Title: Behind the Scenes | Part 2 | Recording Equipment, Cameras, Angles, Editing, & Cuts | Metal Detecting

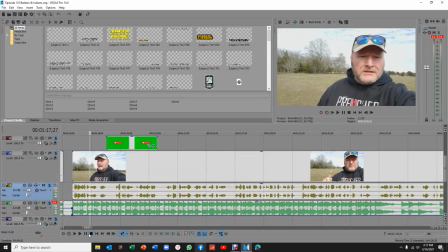[12:22]
I may use the same one from time to time. And, here I like to just kind of be in an intro, as you can see up on the screen. Just kind of, again, reminding people to subscribe and then kind of talking about what we were doing and where we're going to be at.
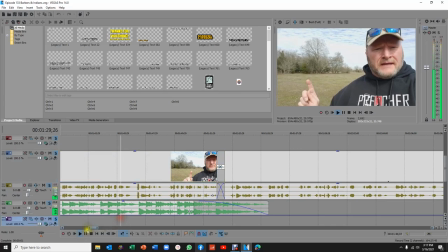[12:38]
And then here's where I kind of show everybody. I kind of show them.
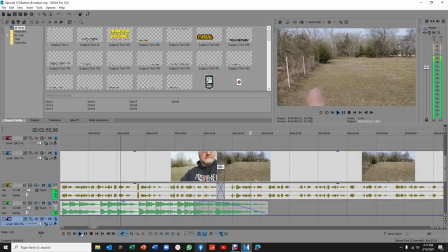[12:45]
Then I cut to see, let you see the place where I'm at now. You're getting a feel what I'm seeing, what I'm feeling. I'm just not going straight to a show and tell type of thing. And then I get down to my first find.
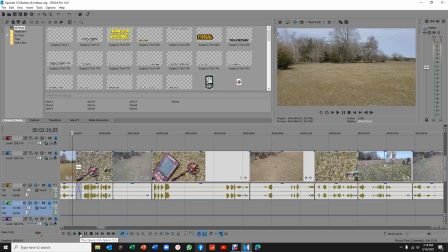[12:59]
And everybody has said that they like to know the numbers, you know, they like to see it. So I make sure that I'm showing you my numbers on my Equinox. There's a cut to the drone shot, and my drone is just flying in hover mode, and it's tracking me wherever I go.
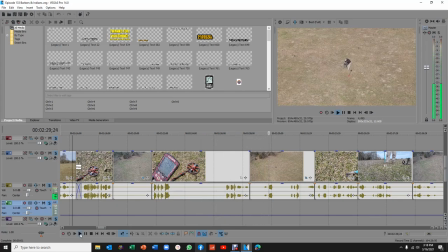[13:16]
It's all I got to do is put my finger on it and track it. And then, so here's one shot, one angle.
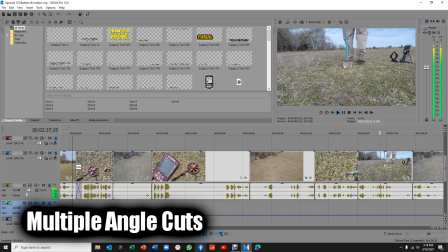[13:22]
Here's two angles, and then there's three angles. And then I'm back up to the top angle again.
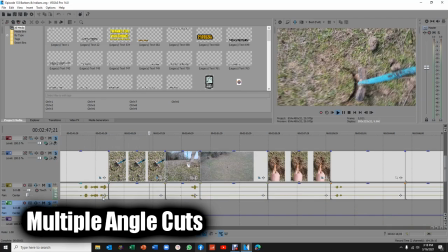[13:33]
And then I cut back down to this angle. You're seeing from my perspective. And then you're seeing it like you were standing beside me watching me.
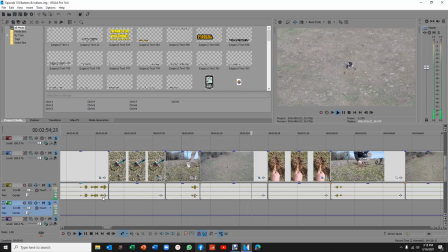[13:40]
And see, now you kind of get it behind the scenes too. And this is what I really like. Then you do a close-up with me, trying to find it.
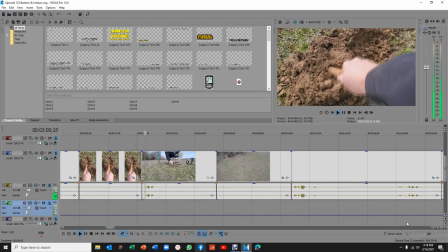[13:47]
Then I bring out again, back out, and you're there with me again.
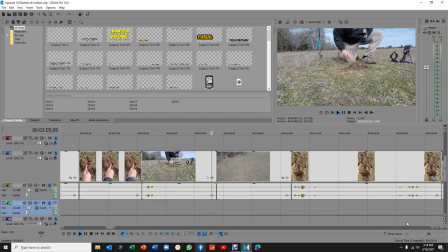[13:52]
And you kind of see behind the scenes with the camera right there. Then another high angle.
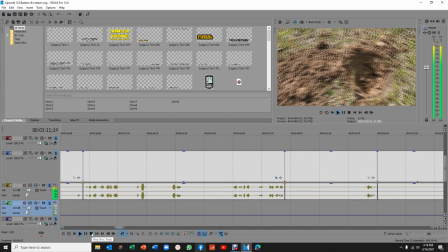[13:56]
And so I like doing those types of shots because you're kind of in the sense with me. You're there with me. So that's some of the different angles that you can do. And I'll show you another example. I have to get over there to it. Let me see if I can find it right quick.
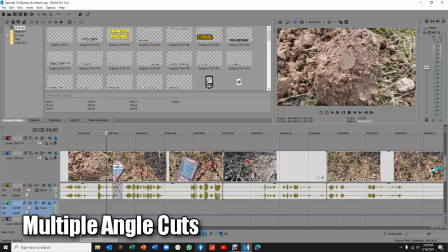[14:18]
And here it is right here. And let's watch this angle. So I come back in here. This is a new dig. Again, I'm showing you my number. Then I cut over to another angle.
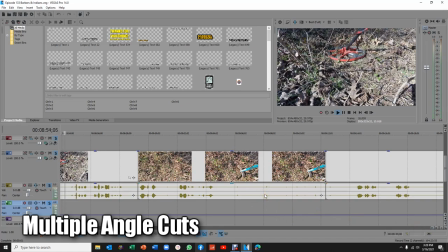[14:31]
You're kind of seeing it with me. And then I go back over to this other angle. Try to live dig it. That way you're bringing it in with me. And then I'll just skip ahead a little bit right here. And then we're trying to find it. So I keep cutting there, and
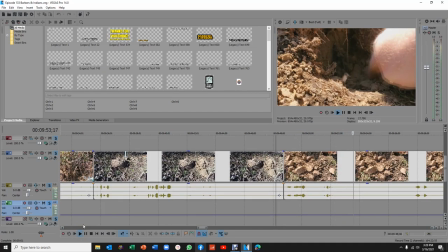[14:57]
now you're with me trying to find the treasure, that so that you have this one angle here.
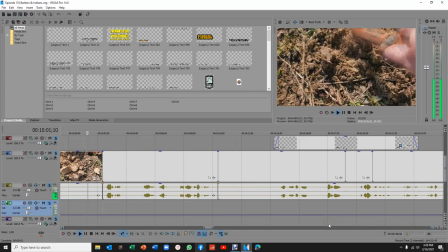[15:06]
And then I cut wide,
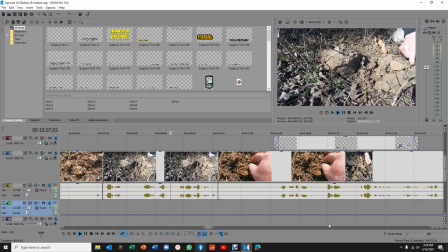[15:10]
and so I notice my camera's a little bit off, so I make sure I turn my camera for you, that you can see it with me.
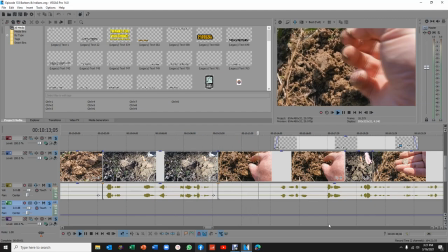[15:15]
And then I go back into the close-up, camera A, and there it is, the barber dime, right there. And watch how I cut back and show it to you in a wide angle here. Watch this. See that? That's just a cool shot. It's just kind of, it doesn't take much to do it. There's one other angle, one other shot I want to do here.
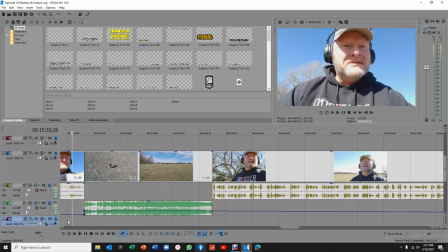[15:35]
It's right here. This is what I call a transition. I'm moving from one location to another location.
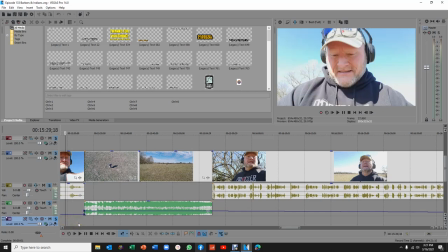[15:40]
So I wanted to kind of wrap my spot up and then move to the other location. And watch what I do. I do a movement with my drone showing me, and then I also do a time lapse on it as well. Watch this. And so here I'm on my drone shot, and notice the music comes in on the transition.
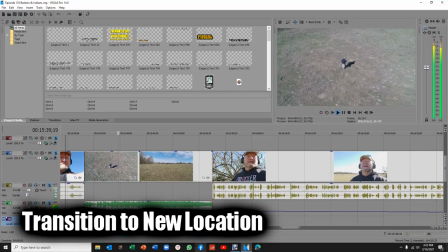[15:56]
And so it's tracking me. My drone, I'm not doing anything. I'm just, the drone has got a square around me, and it's just tracking me is all it's doing. It's real simple to do that. Then here's a great time lapse of the clouds going by with me out in the field.
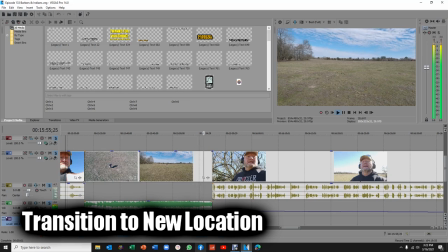[16:13]
And then my music comes to a stop.
Me. All right.
And now I'm transitioning over. And I thought that was a cool little shot right there. And then at the end of my videos,